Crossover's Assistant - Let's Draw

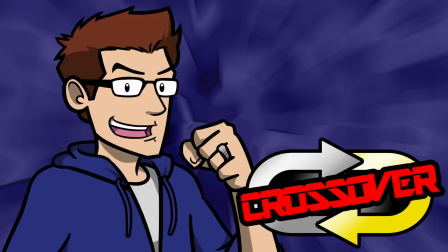Hey, Kenny here. Welcome to Let's Draw. Today we're going to be taking a look at the kind of revamp for my character in Crossover with the upcoming reboot of the series over on Game Theory.
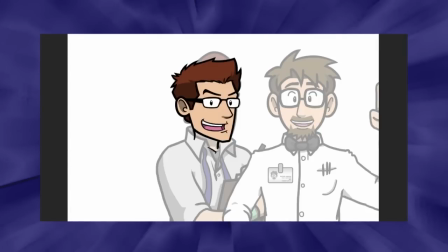Okay, so I already had the head ready, and so what I did was I brought up the old drawings as a reference.
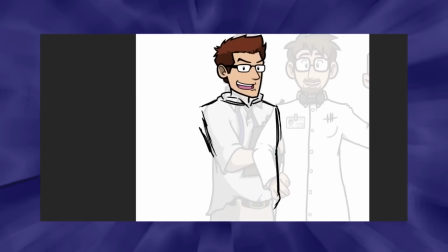Now what I'm doing here is I'm just drawing over the body. I want to make sure that everything stays about the same size, and more importantly, he stays in size, the same size to the professor, because I won't be changing him that much. So you see me here just doing some basic sketching. I want to get the arms I want the arms to look a little bit more natural when they fall.
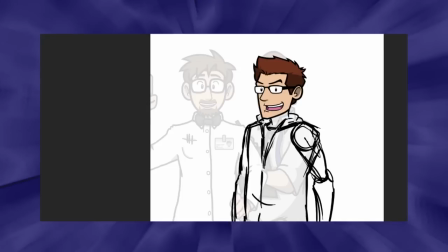So they're kind of hanging on the side like that. Now I flip it because I need to be able to see things a little better.
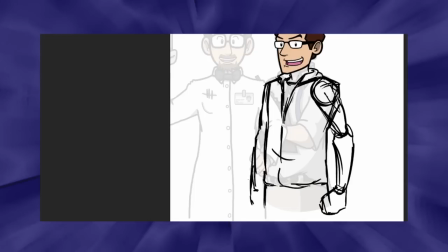And this shows me that one arm is kind of maybe sticking out too far, the one in the back. And I kind of need to pull that back a little bit to kind of match the other one.
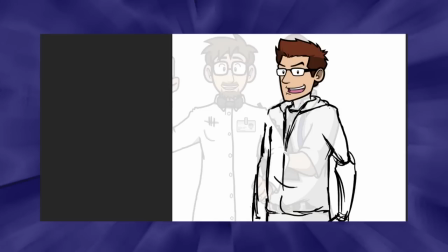See, his arms should be going more further back behind the body. So you see I'm just going to, anytime now I should be wiping out that whole thing.
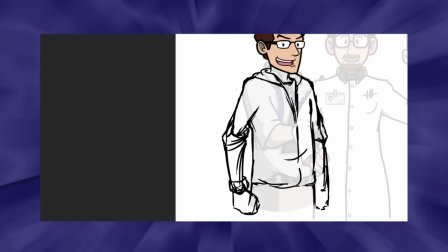Well, I guess it's going to happen. I jumped the gun. He's wearing a hoodie this time. I changed the design.
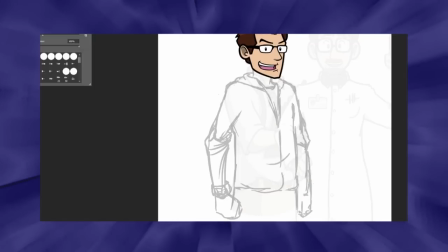I wanted to go a little bit more casual with this. It was actually something Drake was worried about.
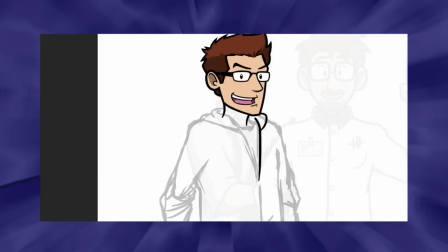And I'm like, well, the professor's got his iconic look, and I kind of want to take a couple steps back from that. One of the things that Ronnie has always said, Ronnie of Digressing and Side Questing, name drop, has always said is he admires my clean lines.
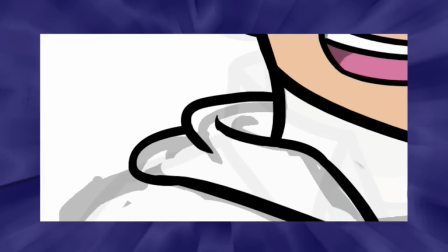And the way I do it is I draw the line over several times. And I try to do it in a sweeping motion so that you don't get a lot of hand shakiness in there.
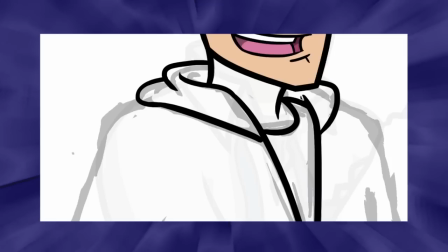I've got a really nice drawing tablet, but I don't have the kind that has like a screen on it or anything.
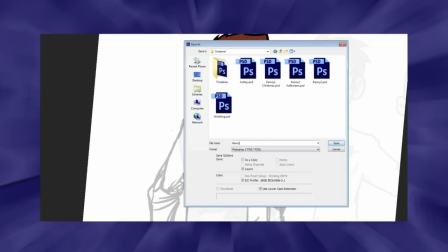There's just errors with I don't know how to fix the image when it rotates like that.
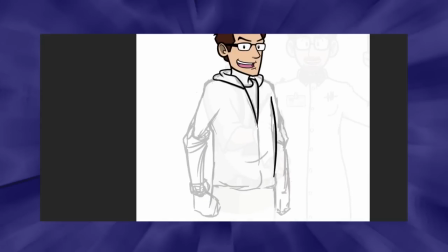So reopening it here. And I forgot what I was saying. So anyways, you see a lot of those sweeping lines right here. And I like to work ahead of myself sometimes.
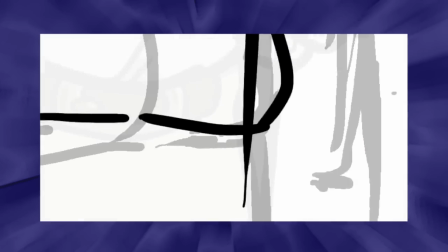So you're going to see very early on I start coloring in. That's how I work.
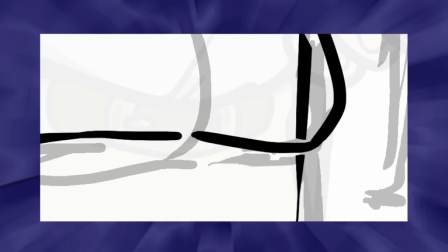And because it helps me see the image as a whole is if,
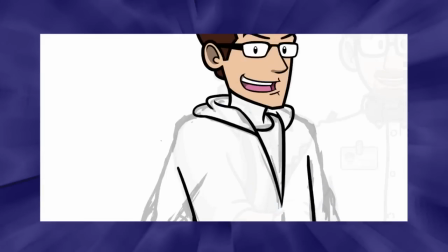I have the torso done, colored, and shaded before I start moving over to the arms.
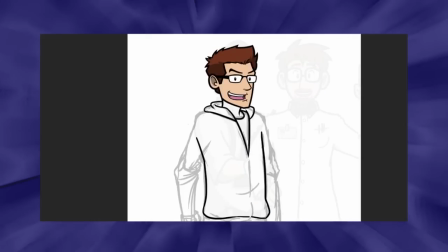And it helps me just visualize it.
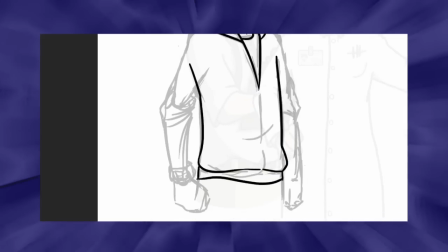So right here, I'm just finishing off the bottom of the hoodie right there, adding in some little details.
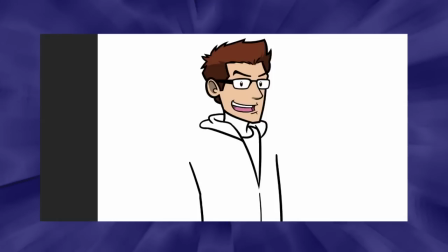I work with a 32 size brush when I'm doing the outlines, and a 16 when I'm doing the detail shots. I'm just borrowing some of the colors from the old look. I want to keep the color scheme.
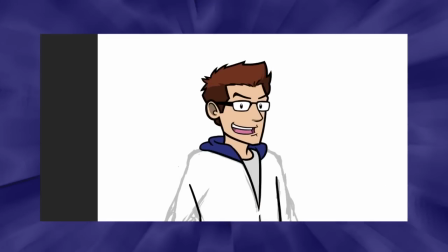I don't want to deviate too much. I've changed the face a lot.
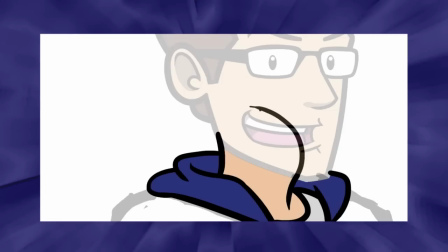I have lost 55 pounds this past year, so I mean it's pretty outrageous.
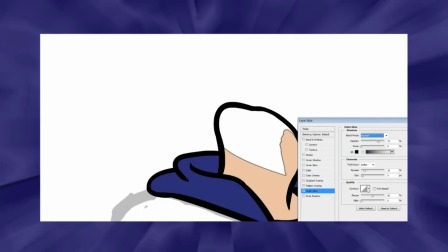And I wanted the new picture to kind of look like a thinner me. So I mean it's a little bit vain, and it was in need of some revamping.
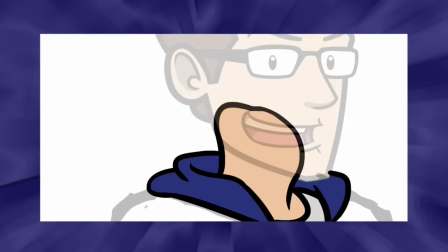And I don't really wear my hair like that anymore. And if you ever see me again, you may not recognize me by that.
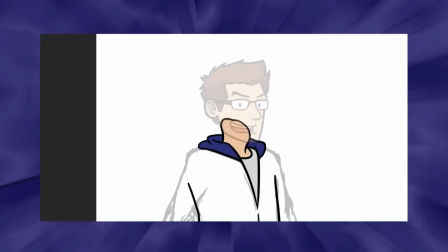So it's whatever. It's a lot of vain things here.
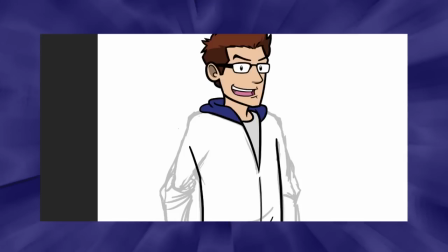And what I'm doing here is we've got a new editor on Crossover, and I'm doing some things to kind of compensate for the animation.
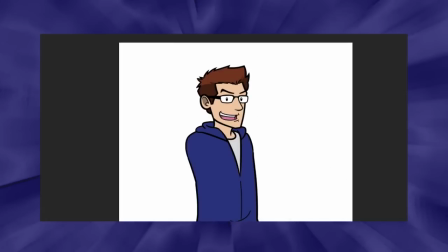This is a trick I do for when I'm going to have like the skeleton arms. Is what we call it. Is I draw these black lines in so that I can go ahead and color it in, and then I just get rid of them.
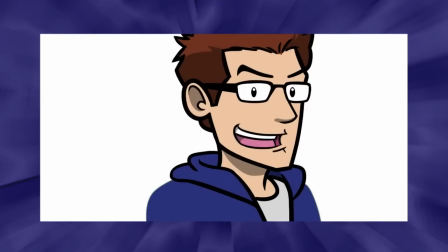And this enables me to have a real clean break, so that I know when I'm going back over this to draw the arms,
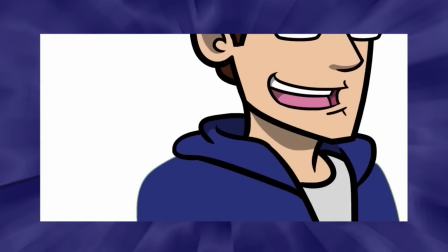and you'll see later, I know where I need to kind of have them connect at,
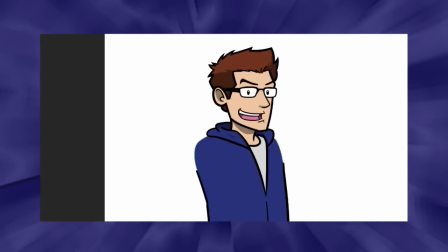and how that needs to look. So this is again what I'm talking about is my shading. I go and I do a black.
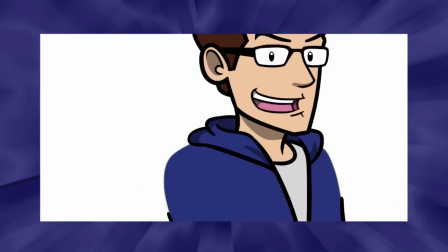This is all cell shading, so I don't really do any advanced stuff here. I just do black, and I do 40%.
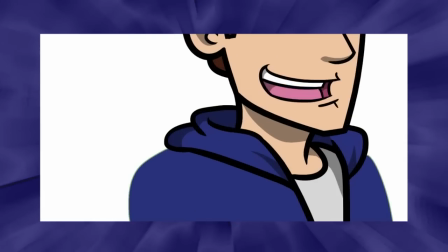I always do 40% unless I'm doing any kind of dramatic lighting. Then I might do like a 60%.
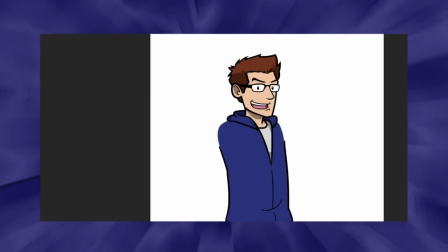Rare occasions I'll do up to an 80%.
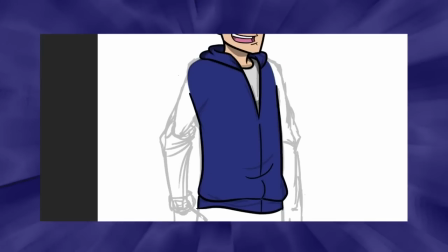All right, so I think we're moving on to the arms here. I've sped this up 500% because I didn't want this to be like an hour and a half long video like some of the other ones were.
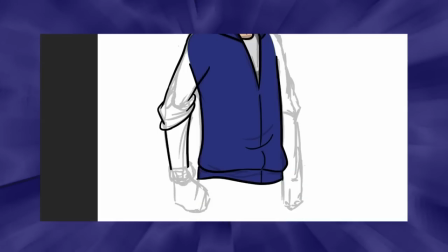Again, you see me draw those lines several times. I'm looking for an exact kind of approximation of all the different lines you see in the sketch.